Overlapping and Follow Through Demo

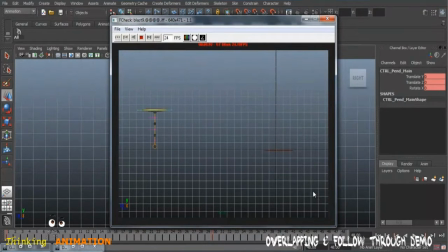8:25 and now we can see it slows, it starts with the slow out, and there's a more slow out and more slow in, and in between these two keyframes we have a fast motion.
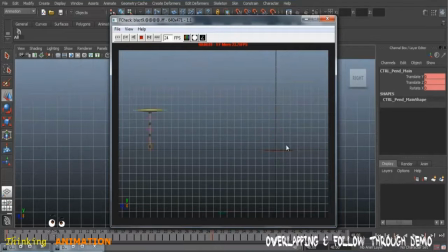8:43 So if we are happy with the timing and the movement of the pendulum, we have to add, now we have to work on these frames.
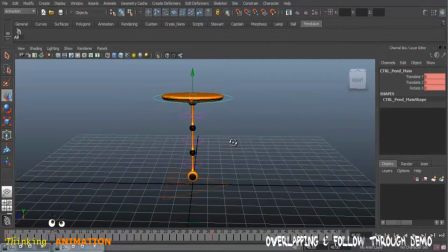8:54 So if we take a look at this in the perspective view as well, so if you play, you can feel the movement, and if we come to this point here
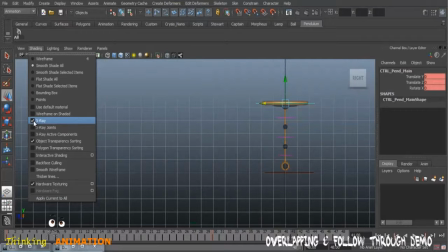9:09 and turn the X-ray off, I have it on, that's why it feels a little dim, turn it off.
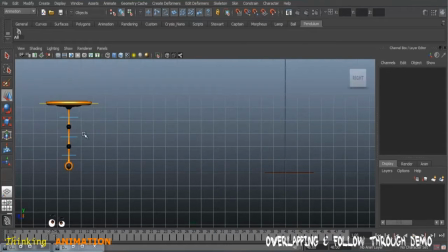9:18 So now we have to add the motion, the movement to these joints, and what formula we do have to follow to add the overlapping action, or even this joint is leading, and now how would they follow this main leading joint?
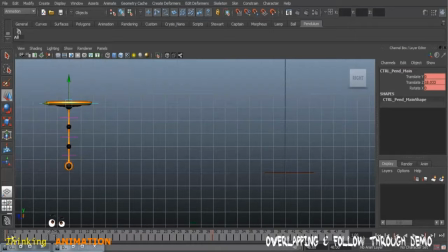9:34 So what is the formula? If you just take a look at the motion of the first joint, I have some problem with my mouse. If you drag, and as it starts dragging,
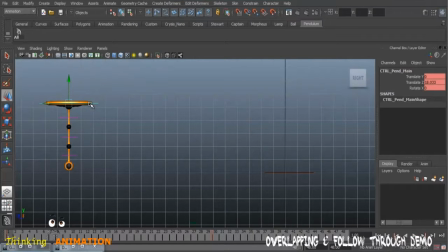9:51 the main thing is this joint has to influence the first joint first of all, and this joint, when it would start moving, it will influence this down, and the same thing would happen to the last joint. So how can we bring this influence? Here we have to think of drag.
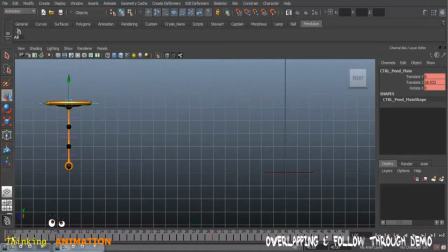10:10 When one leading object is moving, it would drag the connected joint that is more near to it. It would first influence that joint, and if we think it starts moving almost here at frame 6,
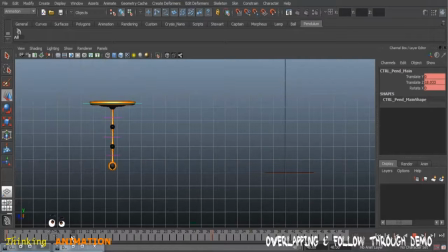10:26 or even if we go to frame 10 and we start at 6, because it starts moving here at frame 5 or 6,
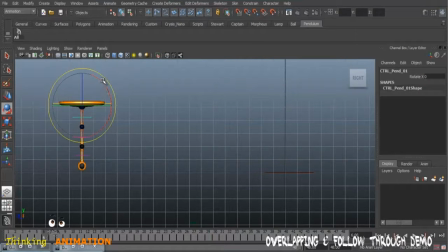10:38 even I'm going to 6, select this joint, and as a reaction, because this leading joint is moving to this direction, and as a reaction this is to move to the other direction like that.
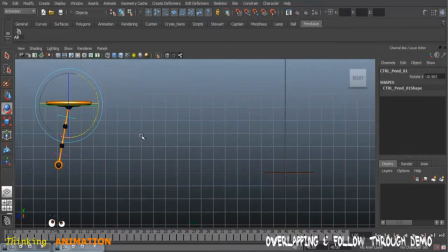10:52 And if we first of all just undo this, we did not assign a key at the first frame, press S to assign a key, and then at frame 6 we have to move it back slightly because the motion is not that quick,
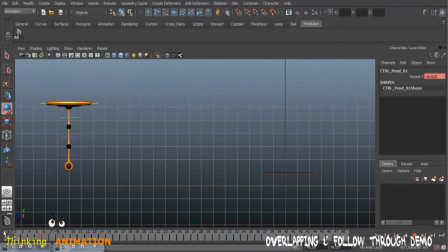11:09 and the first of all we should have to be taking care of that it should not start moving on these frames. So maybe till frame 3 we have to copy the first frame, because we don't want this to start moving at the very beginning.
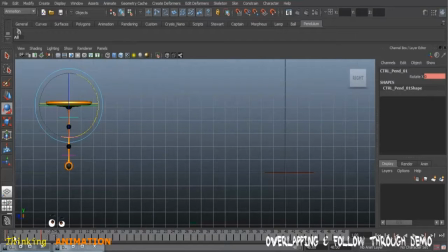11:30 And this is why we don't want this, because the leading joint has to take some momentum to influence the other joints. So to take some momentum it needs some frames, maybe frame 3. If we just copy this, and on frame 3 we have to paste this,
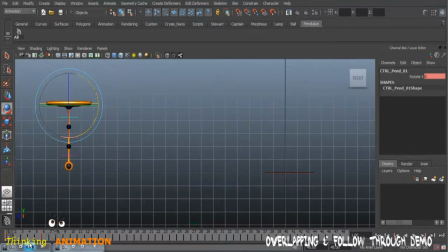11:50 select this one, copy animation, and then we have to paste the same key here. So if you see from here, this object would start influencing the first joint, and as it is speeding up, now the influence has to raise up.
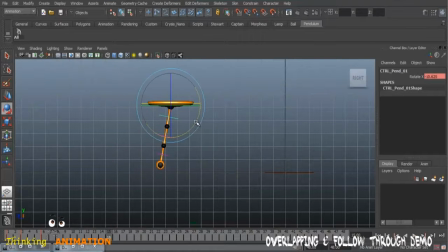12:10 Maybe on frame 15 I have to take him more back like that, because now the pendulum is speeding up, so this thing should be more influenced. From here it's a small influence, but as it speeds up this has to go more back.
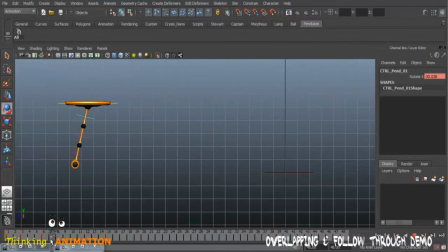12:29 So we have to follow these things.
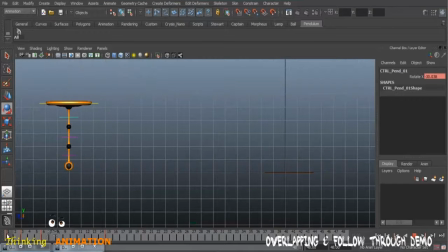12:31 We have to take a close look at whenever we are animating and we are adding drag to our forces. And as it stops, it's going to be slow down here from this key, and if, as we know, the last keyframe on this leading joint is on the frame 30,
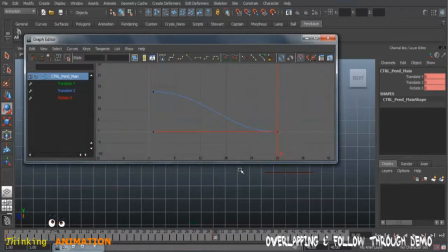12:51 but it starts slowing in almost from this keyframe. If we see when the curve is just, it's going to be a curved straight line, meaning the fast motion, and when it starts getting into a curve, that means it's now starting to slow into that position,
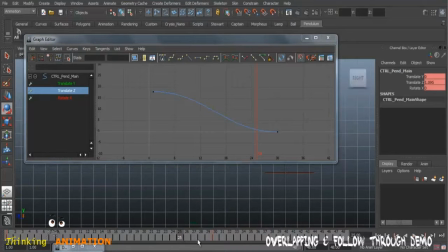13:09 almost from this position, frame 25,
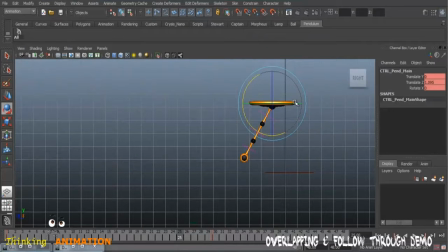13:13 because the main motion of this main joint is slowing into that pose. But this joint was being dragged, so as a reaction now it won't stay held on this direction, but also it will just come forward as a follow through.
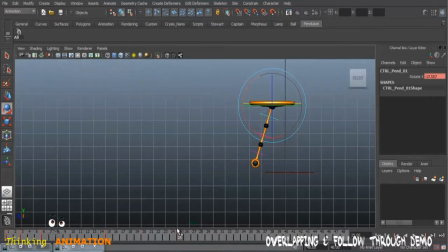13:32 So on the frame 25, let's bring him a little forward to show that now when this leading joint is
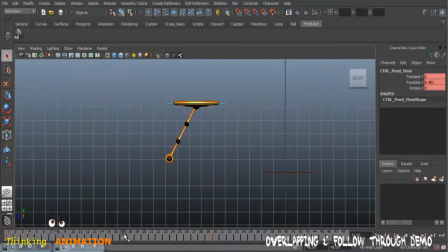13:48 losing the momentum, this has to start following through now. So from this keyframe it would start following, and after 10 frame, maybe
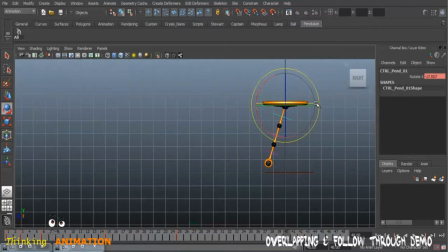14:01 on frame 40, this has to follow through. Now the leading joint has stopped, but this joint has to follow through, meaning this would go to this direction as a result, almost here.
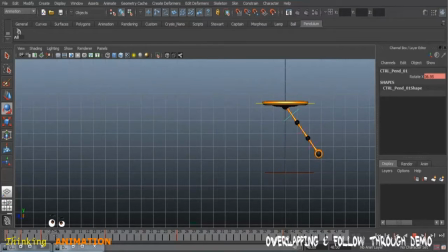14:17 So if we take a look, we have a follow through here. Take a play blast.
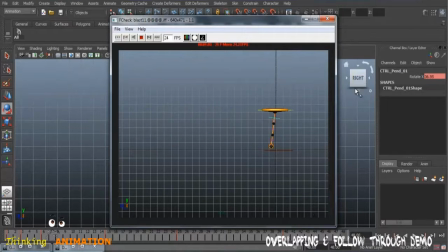14:28 It doesn't look believable.
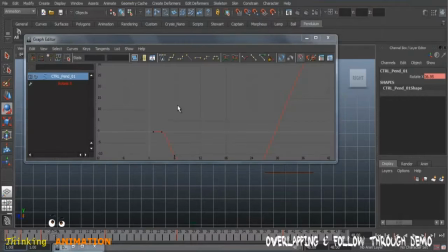14:31 We have to take a look at the graph editor, and we have to adjust the curve for sure. We have problems here, and if now we take this keyframe off, or maybe just straight it,
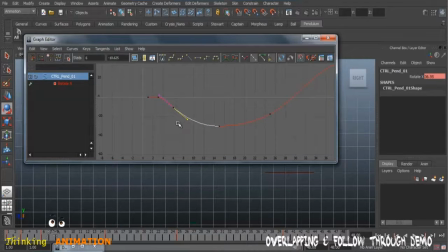14:49 just paying attention to this joint, select this joint and maybe smooth in like that, and the same way we have to adjust the flow onto this joint like this, because now it's maybe bring it more down to give a flow.
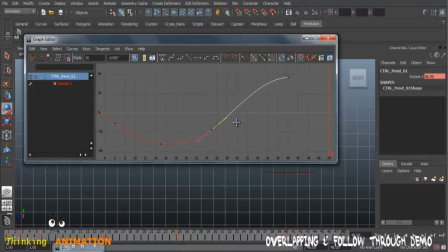15:12 And if you always pay attention to the flow of your curves, this way you are smoothing your animation.
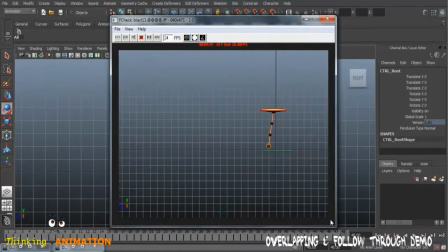15:20 Now take a look, and now we have a better movement here, and this movement has to
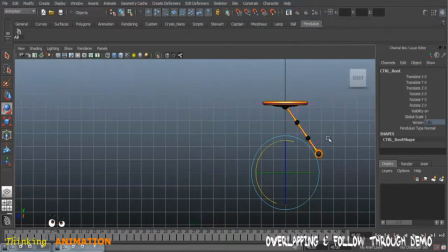15:36 we are not focusing on the timing of the animation yet onto this giant, but we are just focusing on the flow. We may have to reduce some time here, but this we will add at the end when we are done posing all the motion.
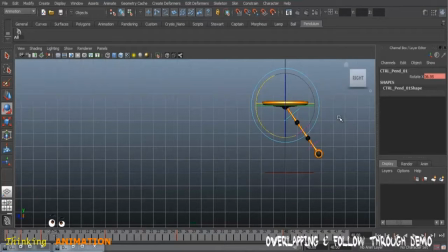15:51 So as it goes to this direction, and now this leading giant has stopped, it would come to this point and it has to get back again. So I'm just working on 10 frame. Let's add more frames here,
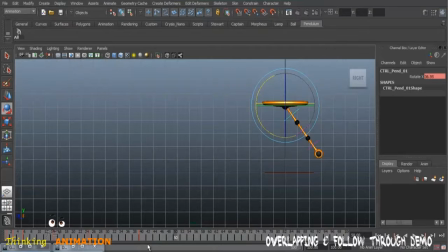16:07 and on frame 50 I'm just adding 10 frames for each pose. It has to be coming back here, maybe here, and same on frame 60.
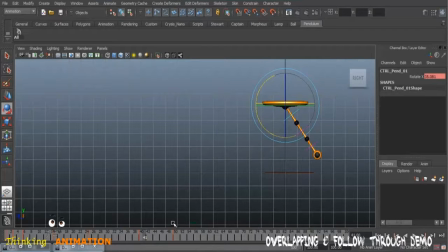16:21 Now if before it was on 40, because at that stage the momentum was higher and the force was higher, but at every swing now this giant has to lose energy.